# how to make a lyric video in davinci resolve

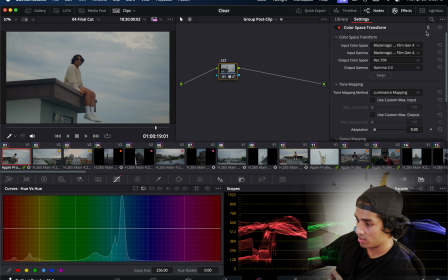426s
And I did the same thing for all the A7-4 shots,
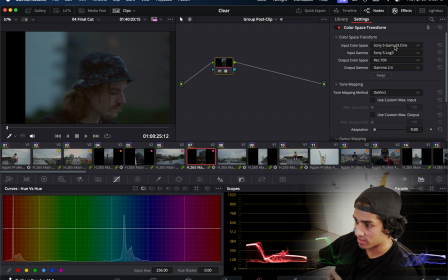431s
where this has its own color correction going on. And then for each clip, I went through and individually did a clip color grading,
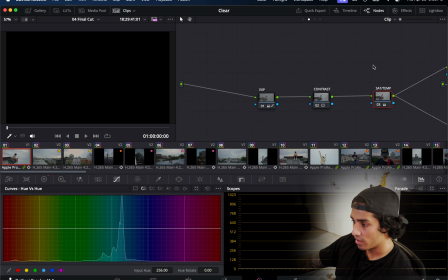446s
again, using stuff that I learned from Casey Ferris's video. Let me see if I could.
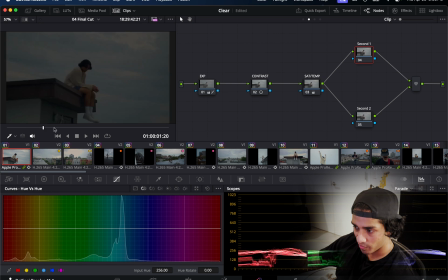452s
So here's like the node graph. I don't think I ended up using these for anything. So if we go here, if we just look at the changes of what happened.
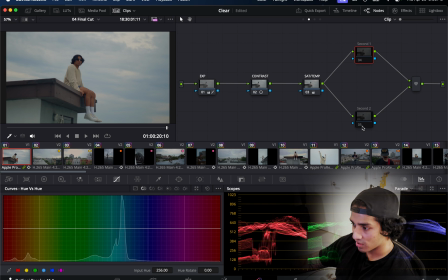460s
So yeah, these got unused. They didn't really do anything.
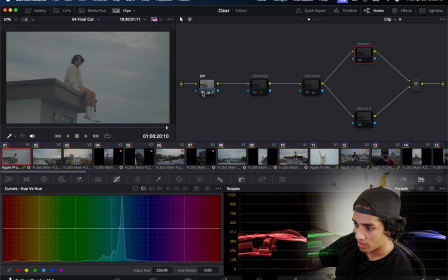464s
so the first thing was setting the exposure i think i turned it down
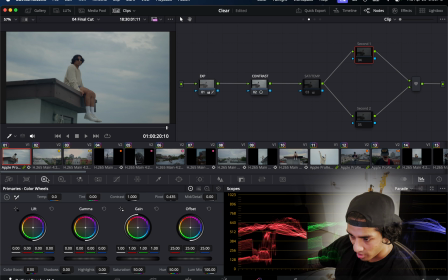469s
yeah that's what it looks like let me actually pull up the color wheel so you can see increase the contrast a little bit added some mild saturation and then yeah like for me like i was just happy with how that looked i wasn't really going off of anything technical
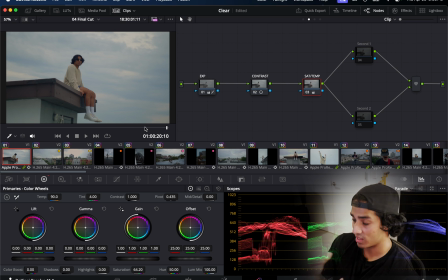484s
um eventually i will but right now i really just wanted to get this thing finished and out there just because that's kind of the the phase that i'm in in life is just make things learn as you go instead of getting hung up and just trying to have everything perfect and then release
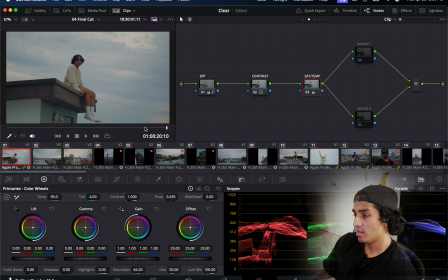500s
it that's just a great way to just like slow yourself down and i've done enough of that to where now i'm just like let's just get stuff out there and yeah so it's like i went through and once i was happy with how this looked let me turn this back on um i
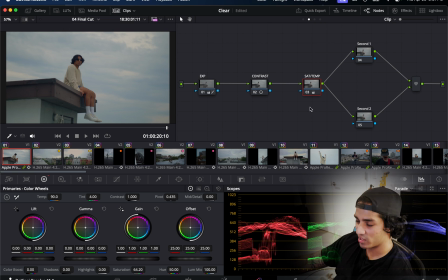517s
applied the same settings on all like the similar shots and just like tweak things here and there to get it looking um how I thought it should look one thing that was really useful was um this whole gallery section where
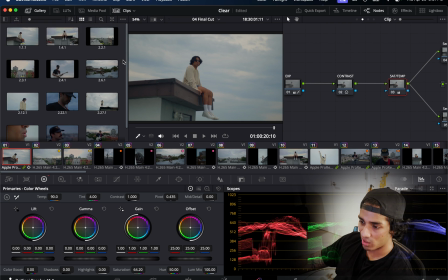530s
once I got something color graded in a way that I thought looked nice I used wherever the heck it is yeah this whole thing where it's like you can kind of switch between let me pick another so here's like
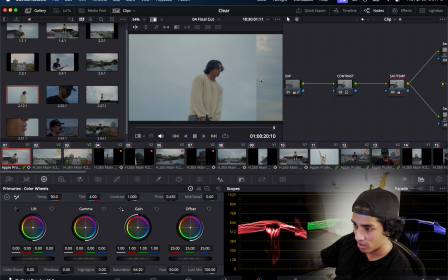544s
another shot and it's like me just making sure that like I look the same in each of these clips or similar which I can kind of say is what's going on. One thing that was really difficult when we were shooting this was as you can tell there's
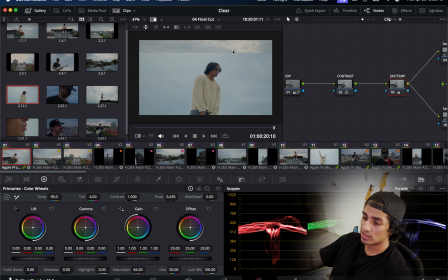562s
an overcast here and yeah the we were also I guess battling with the clock and the yeah we're losing light essentially so
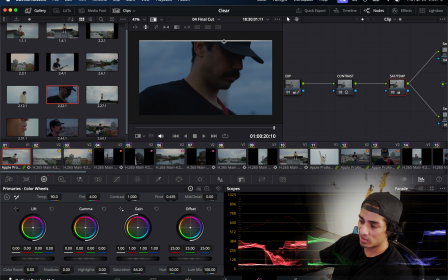572s
it's like at some point like you know the the shots resemble blue hour a lot more and i had to kind of tweak the color for each of these shots to account for that like
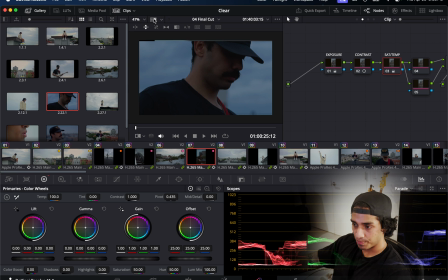586s
out of the camera straight up like if we go to um yeah if we go to this clip of ross
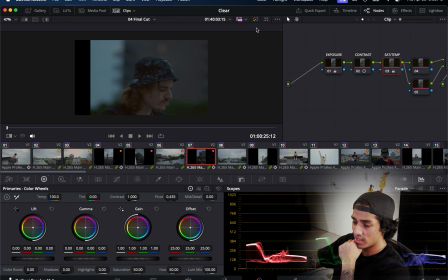594s
it's like if i turn off all these uh things that i did you'll see how blue this clip actually was and yeah so if we turn these things back on turn off each of these things
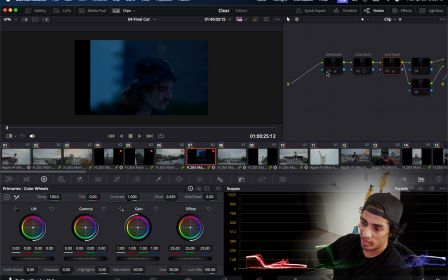608s
So it's like, yeah, that's how the clip looked after applying color correction on it. And so I made a number of tweaks. The biggest one here was just moving this offset little dot over here towards like the warmer colors to warm the shot up a little bit again before and after.
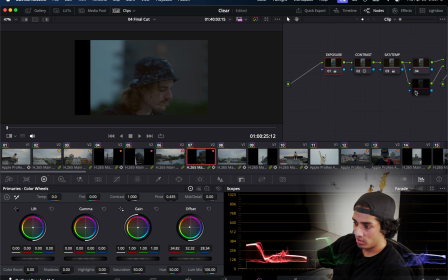629s
And then, yeah, just applying like the rest of like the color grading tweaks that I thought the shot needed. and yeah that was i mean i try to generally get like a consistent look across the whole thing but
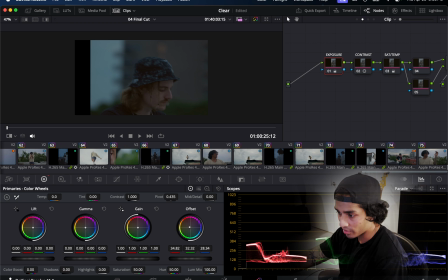642s
yeah so that's pretty much how i went about color grading this entire thing and
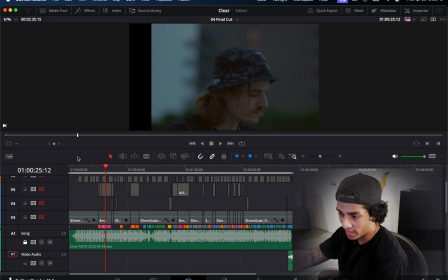648s
then the very last thing was going in and then adding texture that i thought the clips could have used so
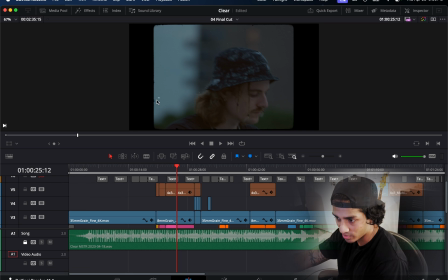655s
this thing right here is adding uh these little specs you could see one right here and
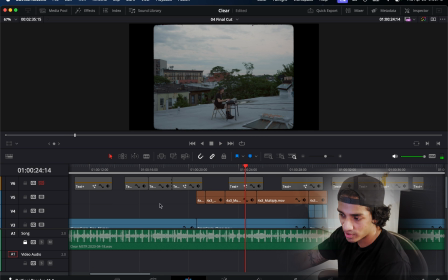667s
just making it actually look a little vintage and then yeah bam the subtitles